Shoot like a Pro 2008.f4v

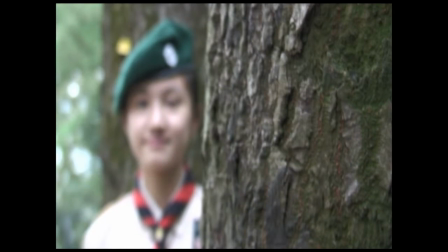258s
How can you show two great scenes of faces without moving the camera?
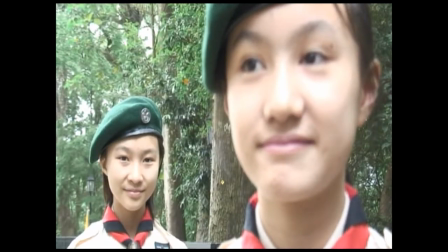264s
It is done by shifting the focus from the foreground to the background or vice versa.
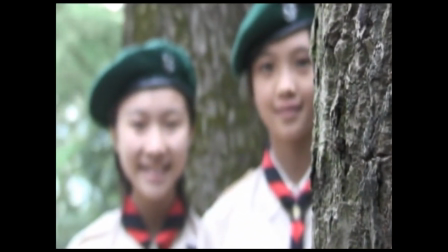271s
This is called pull focus, and it is one of the most popular effects in film.
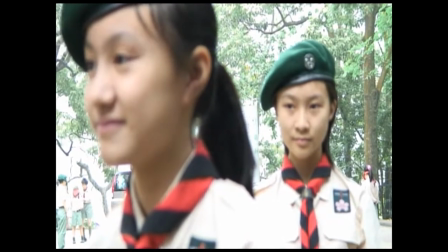279s
Our small amateur video camera is not the right tool for this effect.
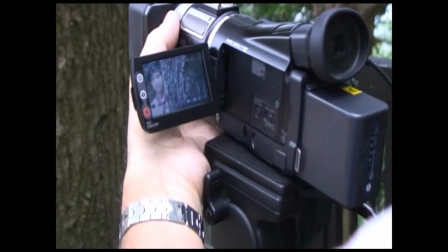284s
We should have borrowed a large professional camera, and the results will be much pronounced.
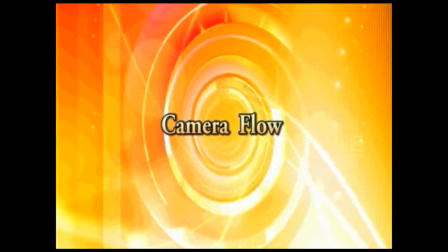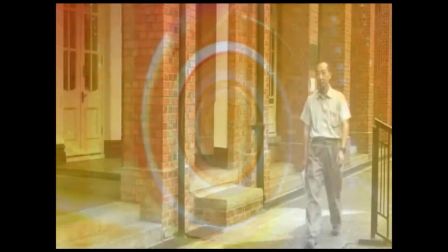296s
Sometimes there is so much to show in a scene
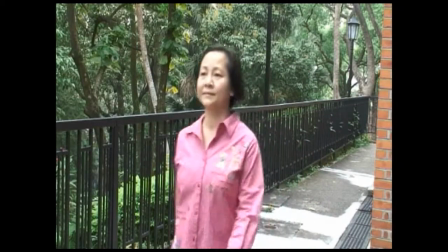302s
that to keep cutting from character to character would be too jarring.
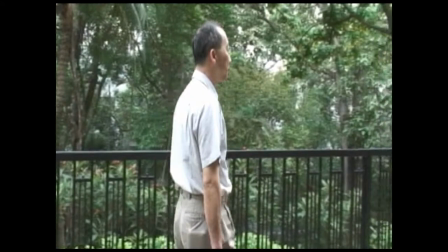310s
The solution is to let the camera flow with the action.
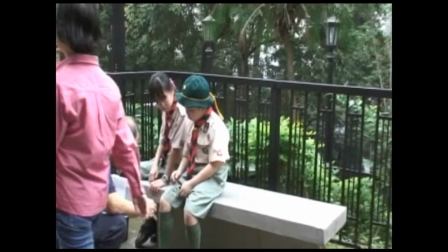315s
Here, to show the same things, we have one smooth take instead of 3 separate cuts.
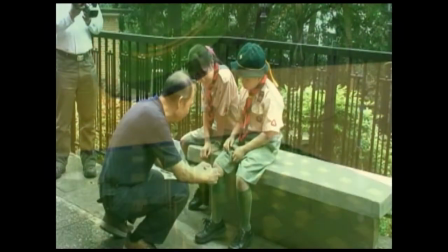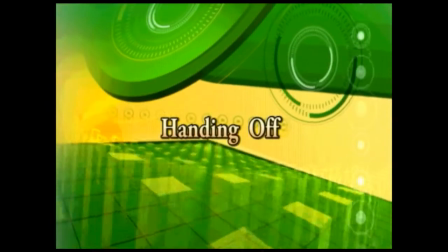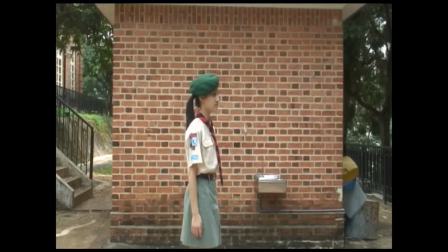333s
This is an amateurish shot of someone walking from left to right, has a pause in the middle before walking away.
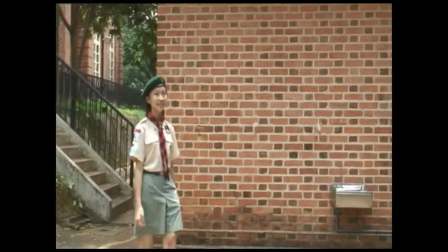345s
Handing off is a technique that is used to maintain a sense of dynamism in a shot.
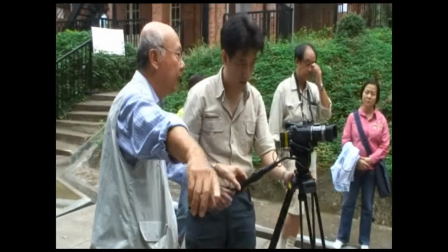351s
With this technique, the actor and the camera takes turn to move.
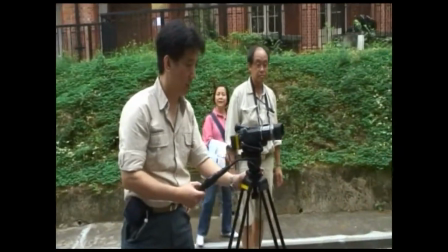356s
When the actor is walking, the camera stays still. But when the actor is standing still, the camera moves.
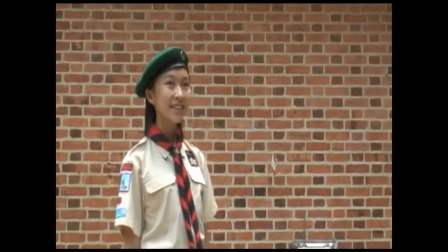364s
The sharing of motion gives the scene a subtle sense of movement,
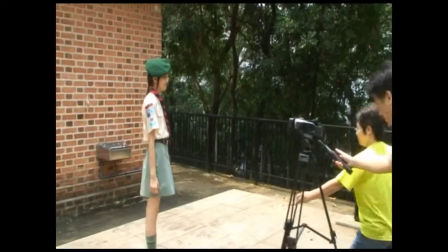368s
but also lets you focus on the dramatic movement when she looks around.
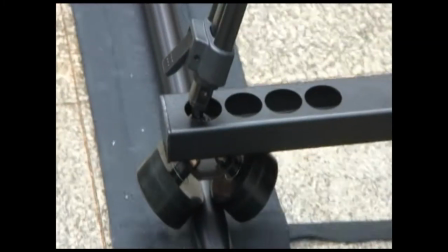375s
With the forward motion, the audience senses that there is something they are supposed to notice,
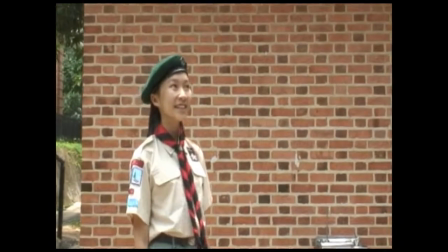383s
and they will scrutinize her expression closely.
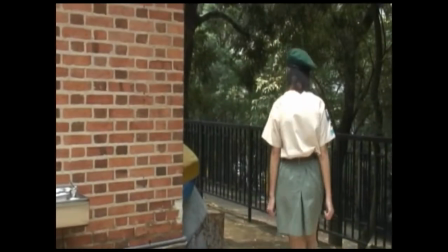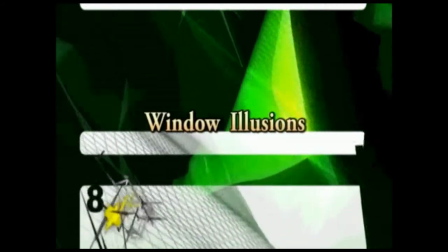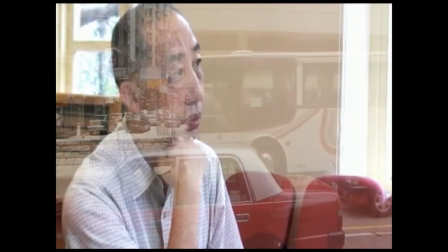399s
Filmmakers sometimes need to create the impression that two disparate places are physically connected,
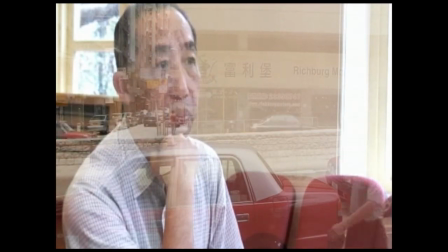405s
even though in actuality they may be far apart.
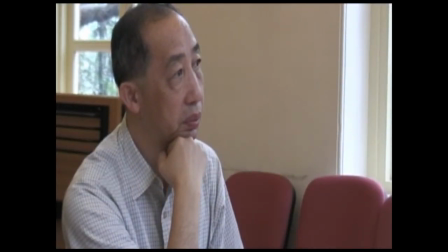410s
This technique lets you show both locations at the same time, enhancing the idea that the locations are physically connected.
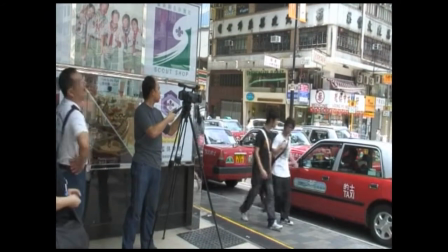419s
In your software, put the street scene on top of the cafe scene, then add on video effects.
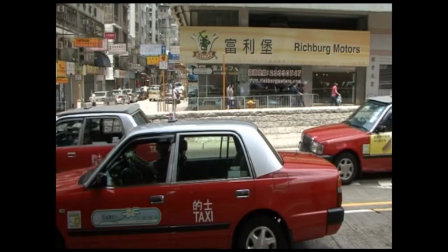426s
From keying heading, select screen key and lower the opacity to about 60%.
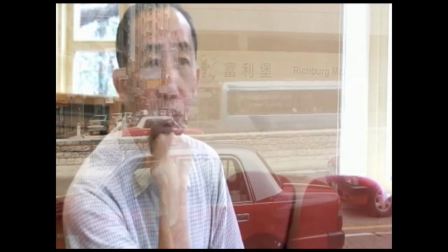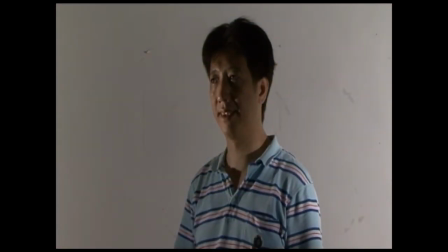439s
In the movie world, an object that casts a patterned shadow is called a cookie.
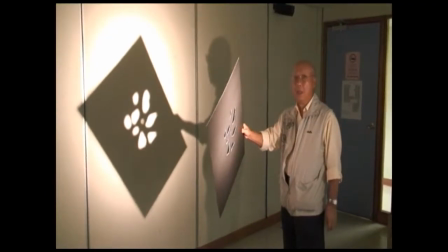449s
Directors had utilized this technique for years as a way to make an ordinary room look special,
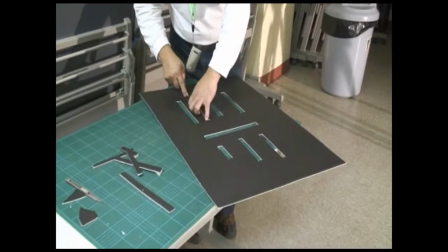456s
or to create the illusion of a location. Household objects such as Venetian blinds or cardboards with holes
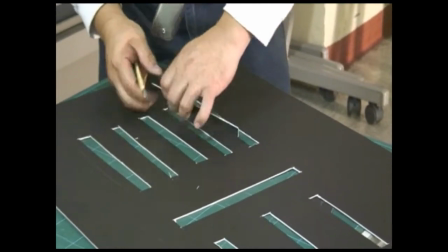465s
cut into it can be used to cast shadow and patterns onto your scene.
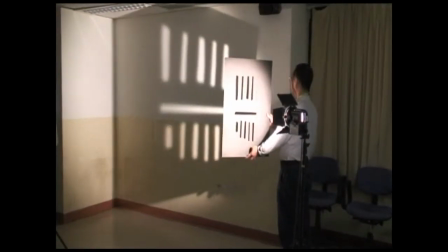471s
This technique can also be used to suggest a setting that isn't really there, such as a tree outside a window.
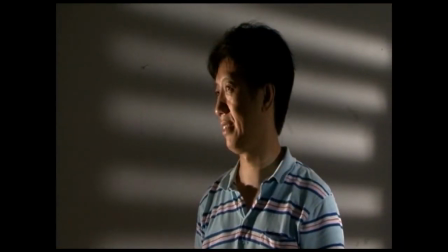483s
By using the cookie, we have given the scene more atmosphere.
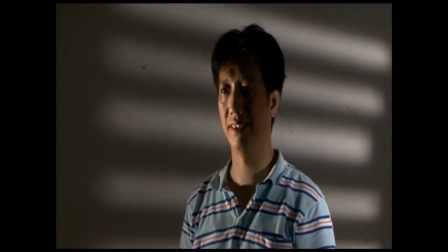488s
If you think the face of our actor is a bit too dark, you can add in a fill-in light.
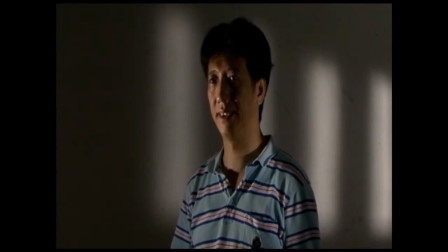495s
Unfortunately, as amateurs, we can usually only afford 2 sets of light.
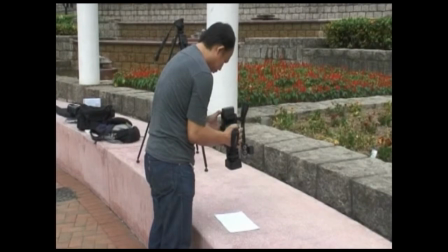504s
Normally, you use the white balance to make white light look white,
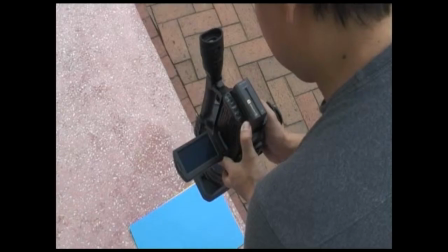509s
but you can also use it to change the appearance of an entire scene.
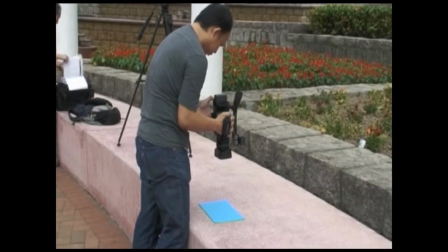514s
Using a blue card makes the white light turn golden, so that a daylight scene looks more like sunset.
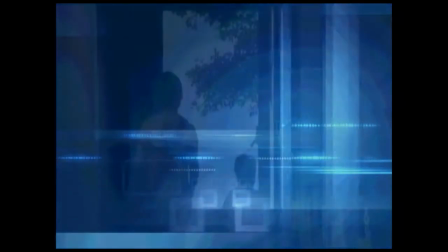526s
Silhouettes are effective because they create a strong sense of contrast,
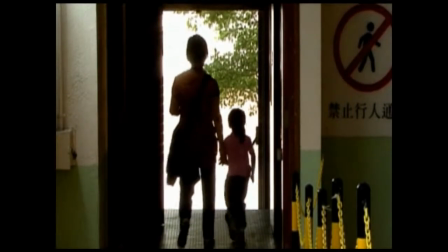532s
particularly if the silhouette is black against bright colors.
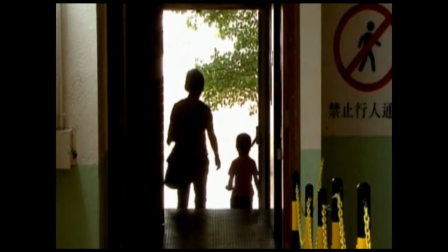537s
Used sparingly, they add drama and visual flair to your work, and they can be easily created. My 10 minutes is up. It's getting very hot and dangerous here. I have to go.
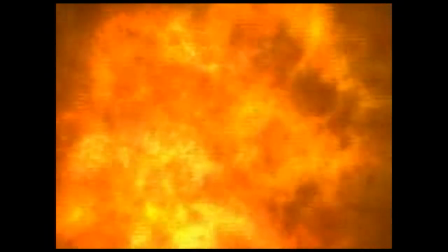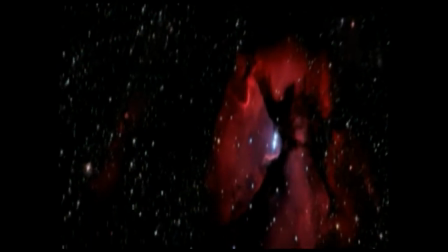I'm back. I'm okay. Many of the techniques you have seen may look like cheap shortcuts, but never underestimate their power. Exactly the same techniques are used on Hollywood sets. By using some of the techniques in your next production, I'm sure you can create stunning shots that will bring your work up to another level. Thank you for watching.